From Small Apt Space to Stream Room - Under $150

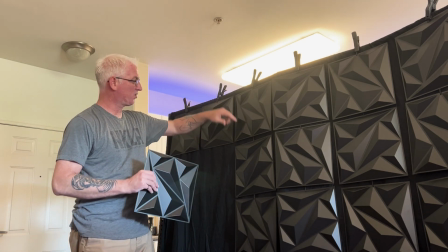And then I just have them strung on a cord, on a rope,
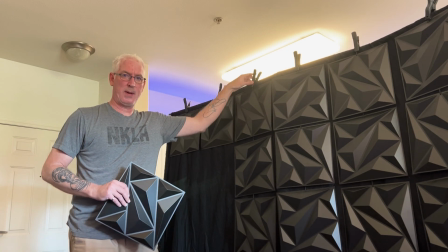down here, and then clipped to the top of the panel. It allows me to just unclip it, take them off if I need to, easy to store.
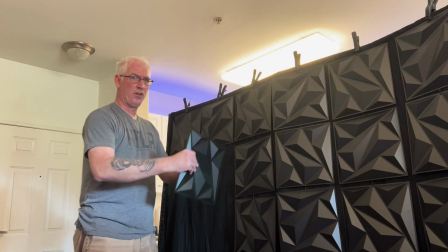But usually I could just leave them on. I fold the whole thing in half and could fit it in a closet somewhere.
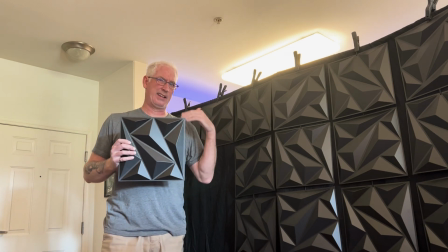These were not as cheap as that. These I got a little bit later on, once I sort of decided to invest a little more in it.
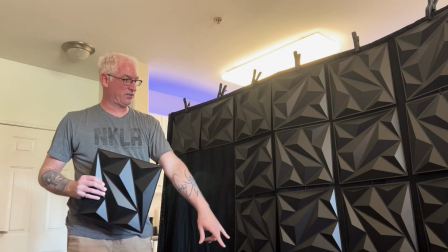For all the ones you see here, it goes down five deep below the frame of what you're seeing right here.
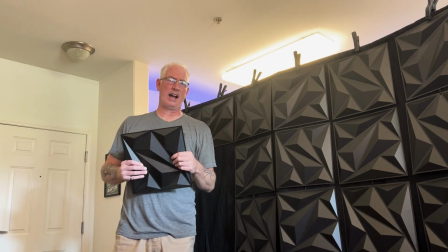It was about $60. They're really good quality though.
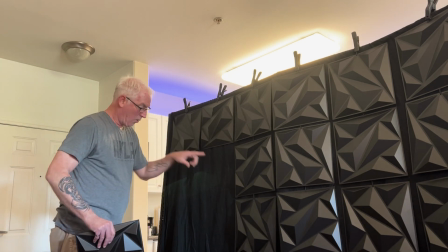One last thing though is, you may be wondering, why is this area blank over here and doesn't have any of these?
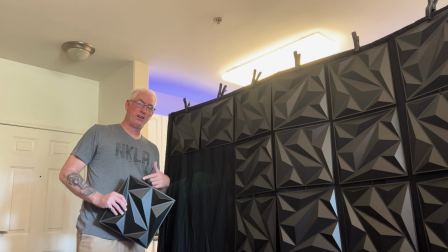That's because when I set it up, and I'll show you this right now, I've left some space behind this bookcase right here.
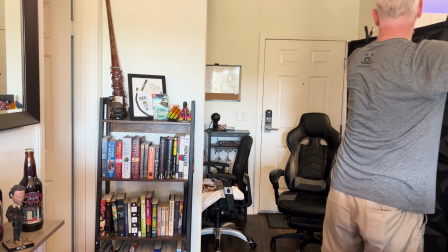So all I have to do is grab the panel and just nicely
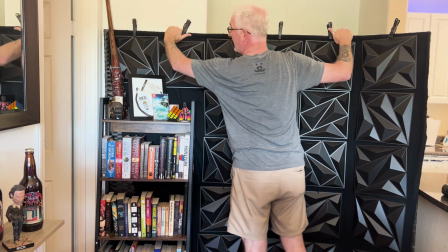guide it behind the bookcase, set it down, and once I reframe with my actual camera, I'm ready to go.
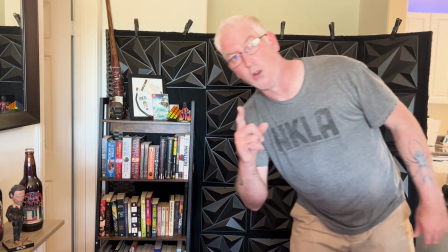Oh, most important thing,
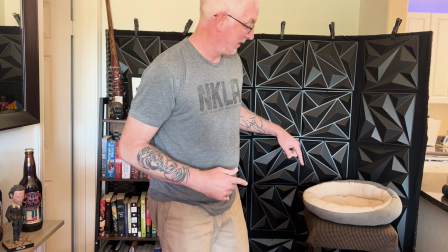cat bed goes right there in case the chunky cat wants to come and hang out on stream with me. All right, so let's talk about the lighting now, because I think that is absolutely one of the easiest and quickest ways to help set a vibe. It is also one of the cheapest. So I'm gonna switch to my other camera so I can maneuver around and show you some of the things behind me that I've artfully disguised, but that help give it this effect.
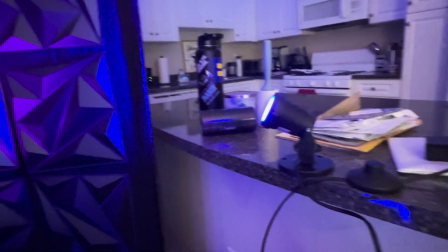All right, so first off, I have a blue LED light, which would be on the right side of your frame.
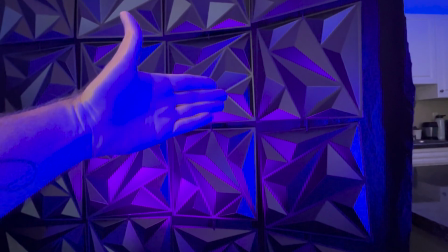It's shooting up in this direction just to capture this texture that's facing towards the light and give it a nice solid blue feel.
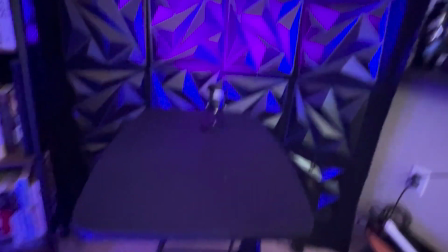In the middle, I have this pink light that's casting up to catch the other side of these shapes.
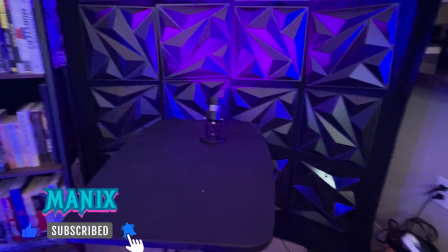I have it on a table just to give it a little bit of lift. Those only run about $15 to $20 a piece.
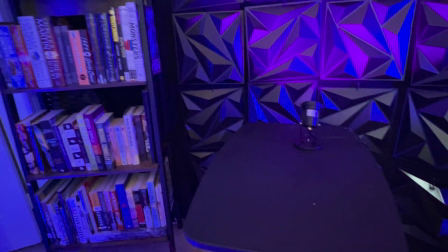These are not expensive. They can be any color you want them to be.
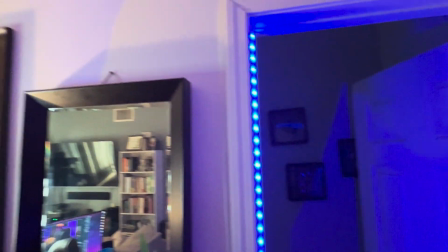And then this soft glow over here is coming from this LED strip, which is hidden in the door frame.
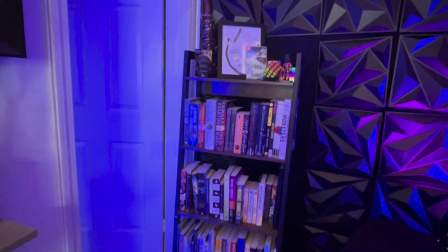Notice you can't see it when you're actually looking through the camera on the stream,
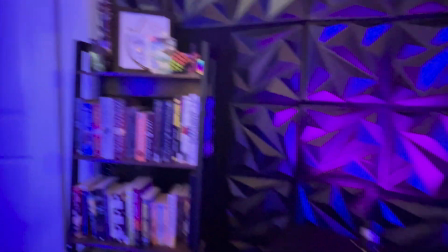but it provides this nice soft glow on the other side of the frame that's a little bit in contrast to some of these harder edges from these shapes over here. That'll only run you about $10, so that's even better of a deal. So now with all of that set up, we kind of have this blue-pink-blue pattern going on behind us, which matches my channel colors and also kind of nails that retro color scheme that I was going for. So let's take a look at what all of this is going to end up costing. I wrote it down because I'm absolutely trash at math and I knew I'd get these numbers wrong. We've got $40 for the lights, about $34 for the room dividing panel, $10 for the king size sheet, and $5 for the clips that are holding it all together on the top. That's less than $90. It's $89. That's honestly not bad to provide kind of a room experience to the back end of your stream. If you want to add in the texture art boards that I used, in my case that ran about $60. It'll depend on how many you actually need for your project. That still brings it in below $150, which is pretty wild. I thought all of these streamers were spending thousands of dollars on a look that, you know, I'm not saying this is $1,000 look, but it's got a vibe to it. It conveys some of my personality. I thought that was going to cost way more than this. But again, if it ever comes down to a decision between going live and not going live, just do it. It's about you. It's about the information and entertainment that you're providing. It's not really about what's going on back here. But if you do feel like you want to make a change or you want to kick things up a little bit, hopefully I provided you with some inexpensive options today, or at least something to think about. And if you have any thoughts, comments, or tips of your own, because I'm actually thinking about sort of revamping my system here, drop them in the comments, or you can find me on Twitter. And now that you know how this whole system is set up, why don't you come watch me on Twitch? Jump in chat, let them know you have a little bit of insider knowledge. And if you like this video, don't forget to like and subscribe.